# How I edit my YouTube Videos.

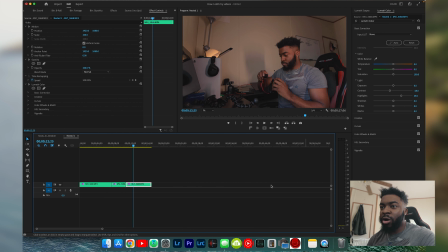And if you can see here, everything is gone because it made a whole completely new timeline. This is the original one. This is just a timeline showing the clips within the timeline. So yeah, these are just the 3 clips that I use, and I do color grade them.
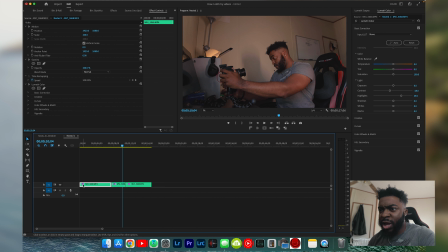So if you see right here, if you see right there how the effects is purple, it means the effects has been affected. So if I go here, you can see right here where I color graded,
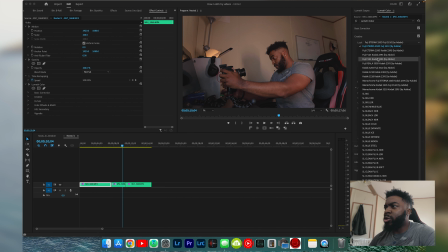and I used I think these come with Adobe Premiere Pro, because I think within the update they just added it, and I just kind of used the second one because it goes very nice with like the vibe. you can see right here, if I hit Control Z and then Control Shift Z, I'm gonna undo it. You can see like the subtle change in it.
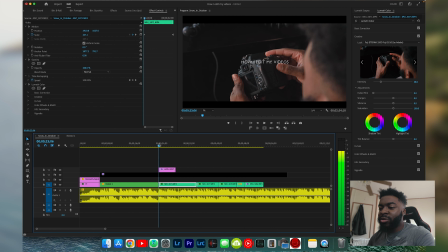And then right here, I say how I edit my video. So this is what you will be seeing in the beginning of the video. I'm not gonna add in the part where I'm talking because I feel like that'll just be like editception.
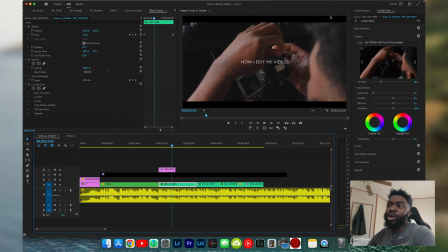So I just put how I edit, and I put the crops in. That I'm trying something new. I'm trying to like be more into like my cinematic bag. That's what Dominic said. He said he's waiting for me to get my cinematic bag, and I'm like, you know what? I think you're right.
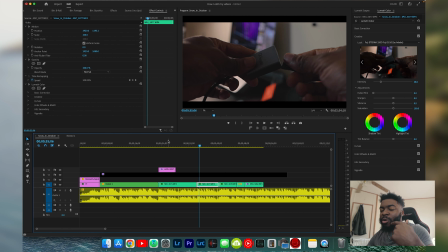You can see how it's changing on beat, so it gives you that like you expect it to change on beat. How I edit my videos is basically how I feel like I'm somebody else watching my video, and every video that's ever gone
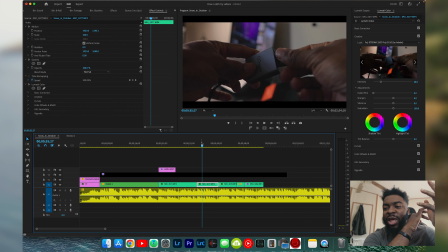viral ever, I basically take parts from that and then I add it onto my video, and that's how people really see it. That's why when they compliment my videos and stuff like that, is I take parts from viral videos and then I just add it onto it.
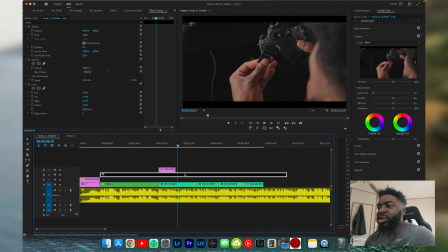How I did the crop, this black right here, I just changed. I think it started off pink, but then I just changed it black, the label. But I'm gonna just delete it, right?
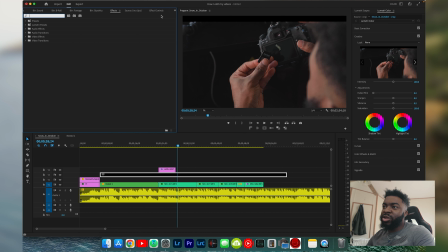So go to effects, and the reason why you see this black bar here, I'm gonna just lock that in so it doesn't move. But the reason why you see that is because I wanted to center that part, so I just kind of moved it down.
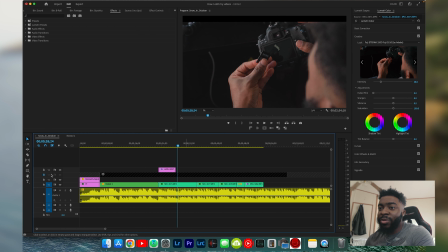So yeah, but we're gonna add the black bars to it. So I go to crop, I go to the effects panel right here, then I go to crop, and it's right here. And I'm gonna add this to there,
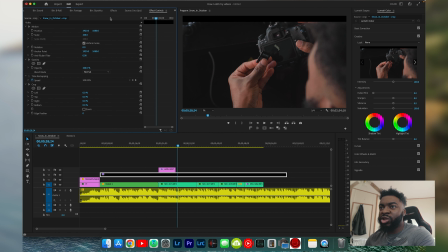and then if I go to the effects control, that's where all the controls for the effects is gonna be. I go to top, then I hit 7, right? So it looked like I didn't do nothing, but you can kind of rewatch it and see where it changed.
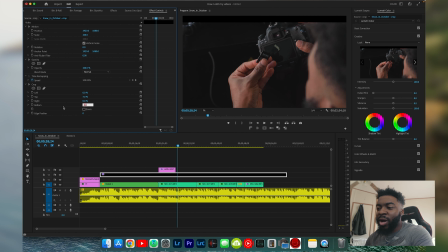Then I go to the bottom, and then I hit 7 again, and then yeah, that's how I did it. So if I hit the I button right here, you can see that it's like kind of gone. The reason why the black is still there at the top is because, like I said, I moved it down, so that you're just gonna basically see
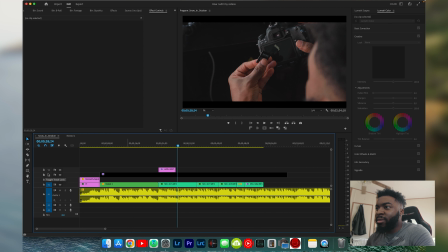you're gonna see a black space right there.
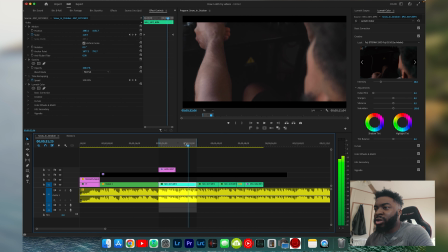And at the same time, I'm zooming in. So I'm actually gonna highlight this part by hitting X, and then I'm gonna render it out. So
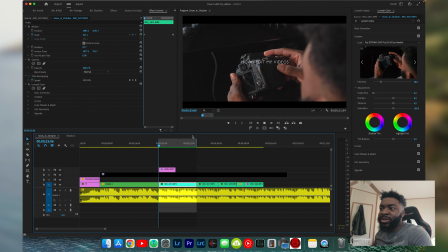depending on your laptop speed or the laptop power, it's gonna either go slow or fast. But mine is pretty fast. It just, because I'm working with 4K, like I've been working with 4K for a while, it's kind of like taking its toll.
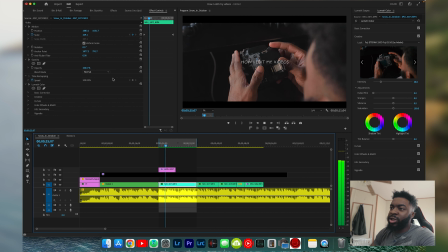I want a new laptop, but I'm not really interested yet because I'm still trying to save up for other things.
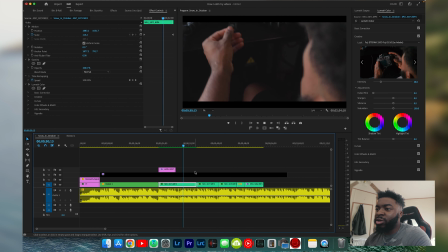But yeah, if you see really close, I'm zooming in, so it's kind of subtle.